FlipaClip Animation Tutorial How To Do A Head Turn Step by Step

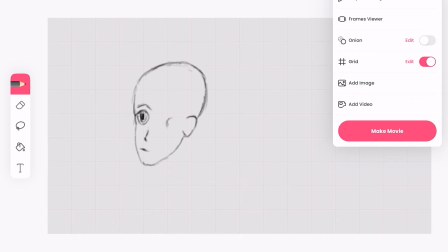996s
Turn it off. And just try to get, now that I got the posture of the head, I'm gonna just try to get, the features fitting right without being influenced so much by
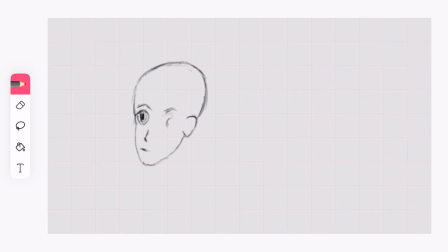the frames before.
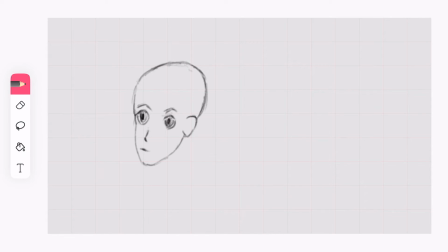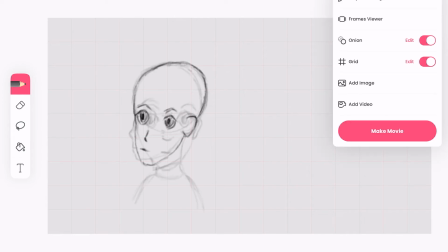1042s
Now if I turn it back on,
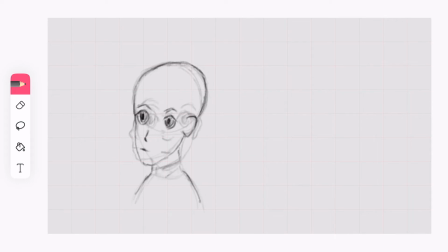not bad at all. But I'm gonna go in between 3 and 4
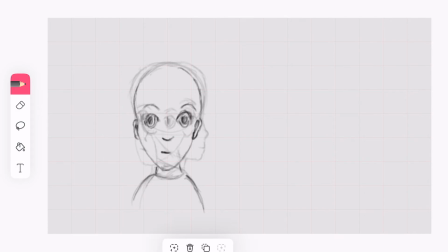and add one more frame.
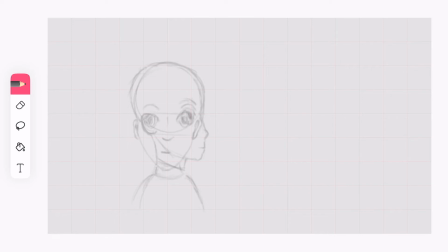So this is gonna be the one that is in between the middle frame and the last frame. So
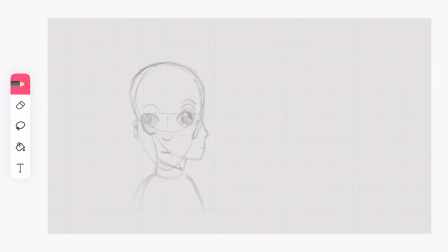to do this, I'm gonna go ahead and go to frame 2. Actually, let me turn off my onion scanning at this point. But I'm gonna copy everything on frame 2.
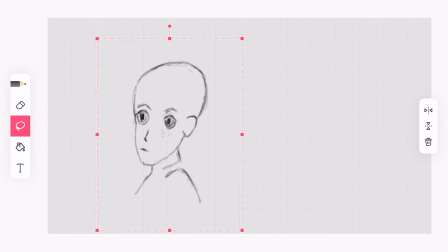1136s
Copy. And paste it on frame 4, but flip it.
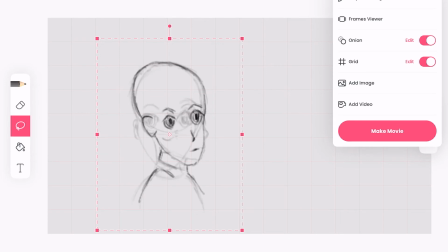1144s
And now, this is when I need to turn on my onion scanning so I can place it in the right position. So bring it down a bit, so slightly.
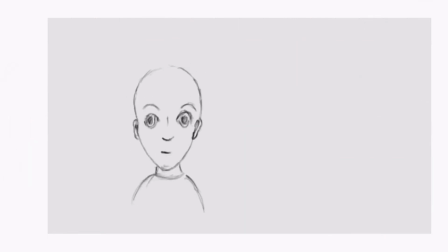1159s
And if I play what I have, you can see the head is starting to turn now. It feels like he's rolling his head over and over again like this. And if I knock down in the project settings, if I knock down this to about
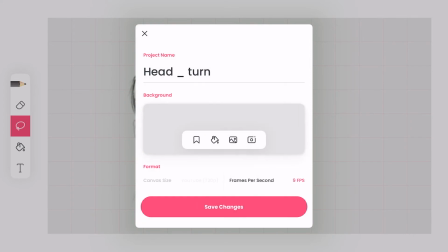1176s
9 frames, it will start to make some sense now, a little bit more sense.
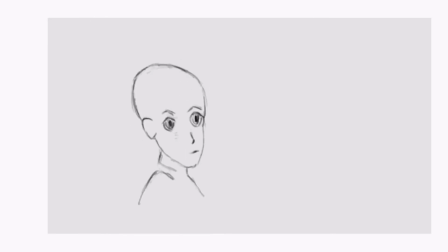1183s
You can see he's turning his head now. It's making a lot more sense. There is no anticipation, there is no squishing or after animation, but you can see the concept is there. Now, to make this look a little bit realistic, you'll have to put a little bit of anticipation.
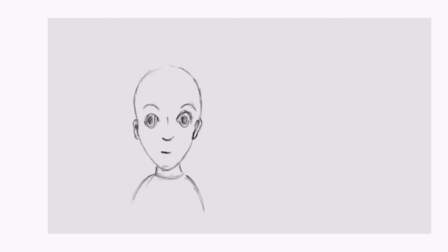1201s
For example, in the first frames, you may want to push his head a little bit more to my left, or to the screen's left, before it starts to turn. And you could draw about 3 or 4 frames there.
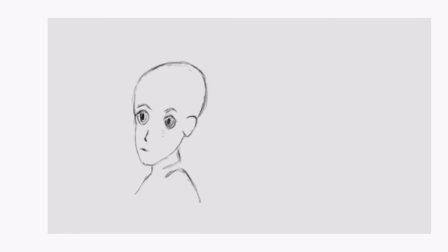1215s
And then after it turns all the way to complete, You may want to hold it for a little bit or put it in add a little bit more frames to exaggerate the after animation.
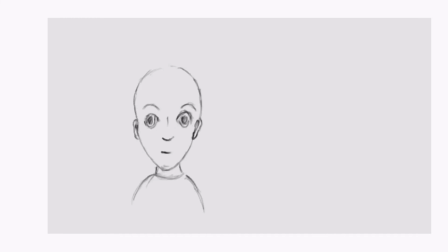1229s
But for now, you have a head turning on the side, and that's pretty good. And I think we're gonna go ahead and add 2 more frames to make it to give it kind of like a little bit more anticipation.
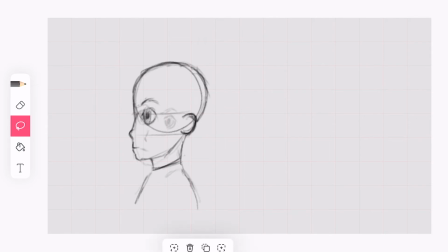1245s
So we're gonna go over here and we're gonna add another frame between 1 and 2.
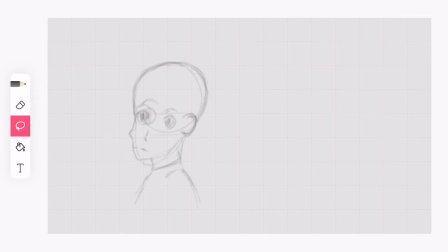And in here, we're gonna be drawing something that is
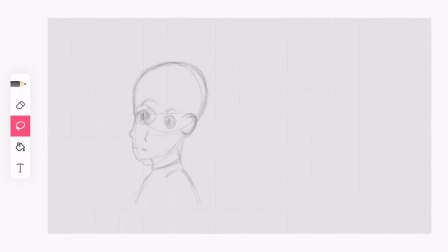1281s
close to what frame 1 is on the side. Oh, pencil. So we're gonna be drawing something close to his side, a lot close to frame 1.
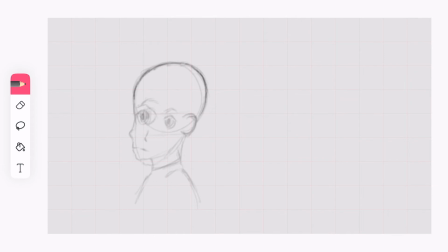1301s
A lot close to frame 1. But to just give it a little bit of anticipation, we're gonna push it down. We're gonna push it down some more.
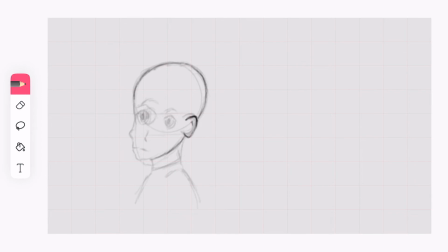1323s
So this side is a little longer. And remember, at that point, it's just starting to show us the other side of the cheekbone. A little like that.
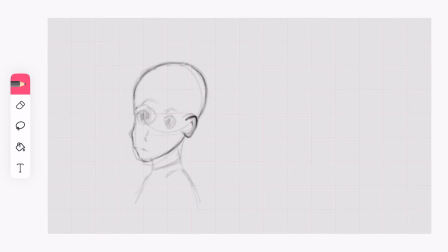1341s
And his eye, remember, in frame 1, you don't see the other eye at all. In frame number 3, you see the other eye almost all.
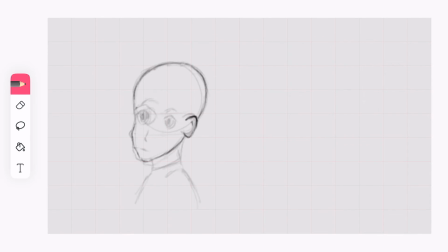1353s
So in this frame number 2, we're going to be wanting to see just part of his right eye. So just part of it.
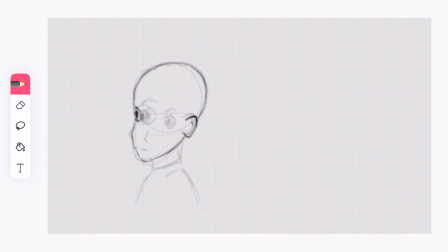1368s
Just part of it, not too much. And just part of his brow. And of course, I made my work simple by drawing just a teeny nose in there and a teeny mouth in there. And
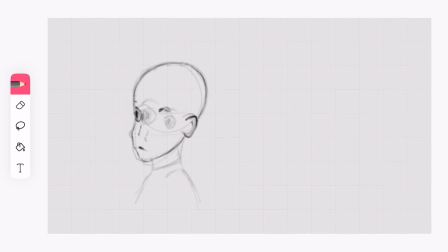1390s
we're going to draw a little bit of brow here, his left brow, and give him an eye.
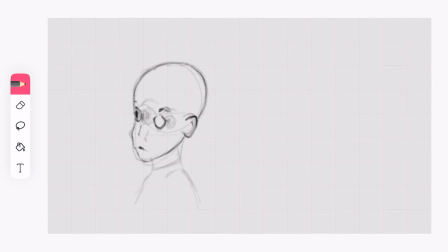His left eye is all visible.
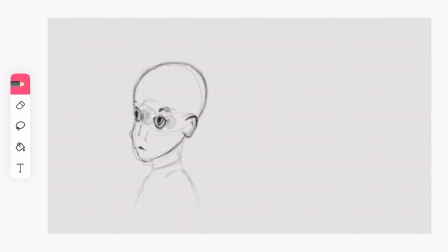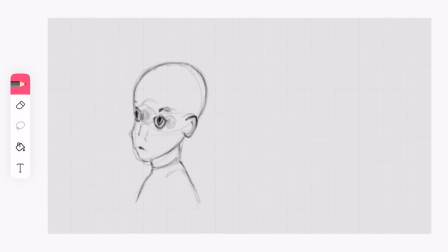1437s
But here, to add a little bit to our anticipation, we're going to select the entire drawing and we're going to push it down a little bit and out. Just a little nudge.
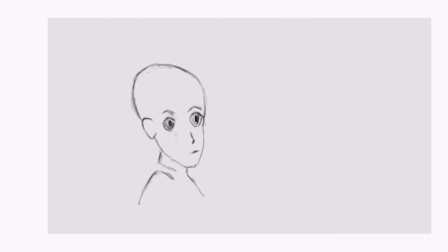1454s
And if I play, you can see it slows down a little bit at the beginning and then speeds up a little bit to turn around. And that's what I wanted to do by adding that 1 more frame. 1 more frame like that could make a whole difference.
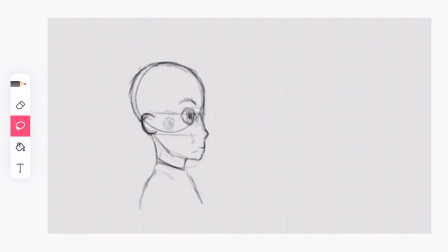1472s
And what's going to happen now, I'm going to go to frame number 6, copy it, paste it in front, just to hold it in there a little bit. And to give me a little bit of an impression of after animation,